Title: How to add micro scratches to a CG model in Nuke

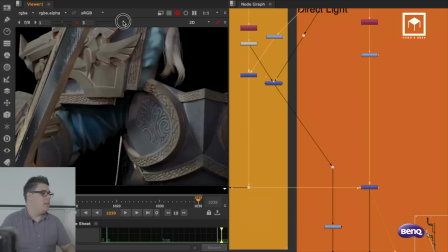[8:20]
And so now when I merge the diffuse filter with my direct light, you can kind of see that now the scratches are there.
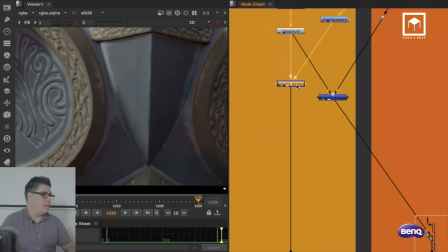[8:29]
So if I disable the scratches, you see, they're actually built in into the armor as well.
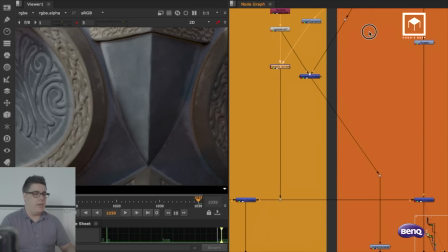[8:34]
The other thing as well that I do here is I want to put an extra layer of scratches.
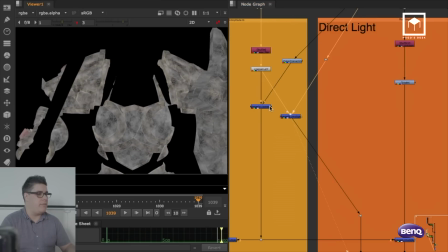[8:39]
So then what I do here is I have a multiplication going on.
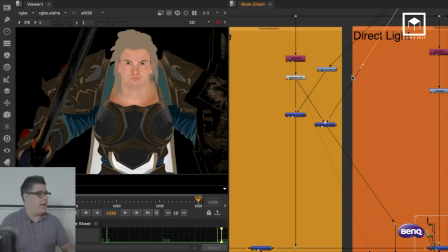[8:43]
So I have my diffuse, I have my scratches, I multiply them between them,
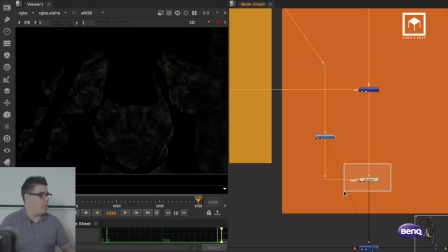[8:49]
and then I color correct them, and then I merge them on top just a little bit because I thought it was a bit too subtle, the scratches. So I placed a little bit more scratches there. And so you see what happens here is that I'm getting these kind of like little nice details of inner
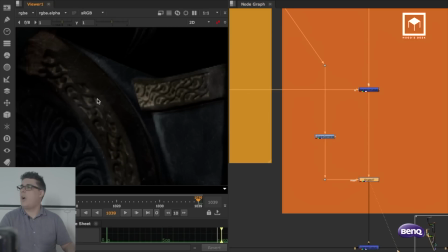[9:04]
scratch and like little pockets of the armor that are a little bit brighter and everything.
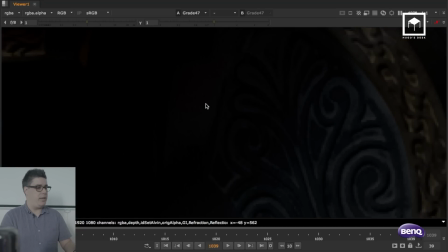[9:10]
And you get like these kind of scratch. So for example, in here, it almost looks like someone scratched this area here.
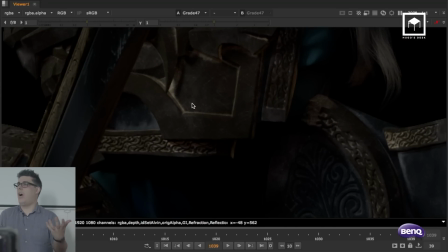[9:15]
It just gives a bit extra believability into the armor. And it doesn't look like a Barbie doll anymore. You know, it's a bit more roughed up. That would be the objective, of course, of doing something like this.
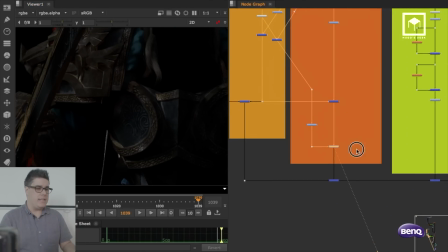[9:26]
So then this, of course, gets applied to all the texture.
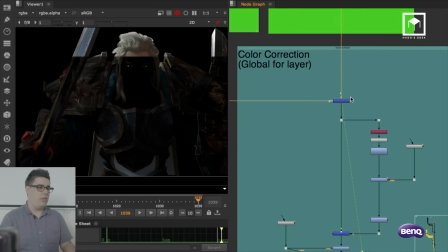[9:29]
And so if I look at the result of my final comp, you can clearly see that
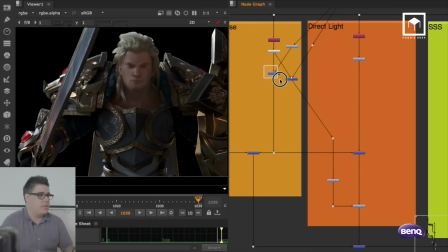[9:39]
the scratches that I plus in, I'm going to just select the scratches on both sides, and I'm going to zoom in here.
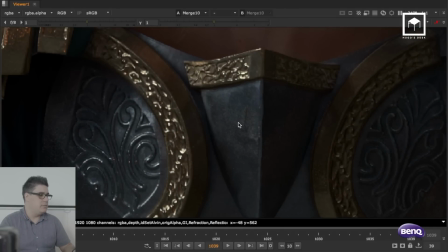[9:47]
So you see, it's very subtle, but it's enough to give me scratches there,
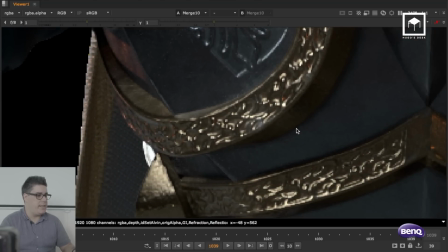[9:53]
to give me this embrazed metal here, to get some extra brazing going on there, to actually have on the shoulder pads,
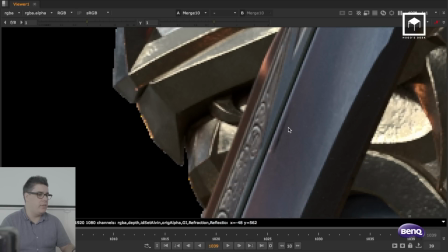[10:00]
you have like little pockets of dirt, you have little pockets of just extra lines everywhere.
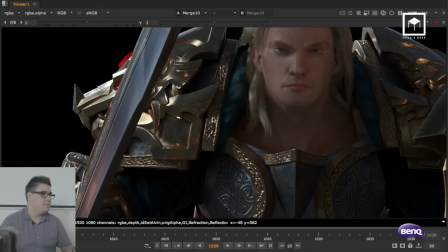[10:07]
It just makes it look cooler. That's what you want, really, is to make it look cooler.
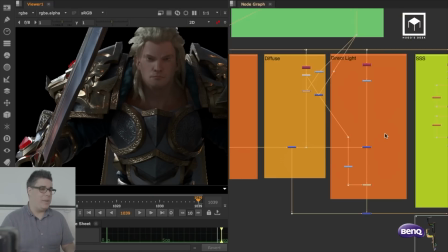[10:13]
Okay, cool. So that's just a little bit of the extra stuff that I have there.
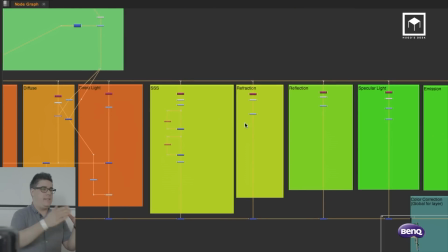[10:18]
And this is one of the main reasons why I tend to separate everything pass by pass.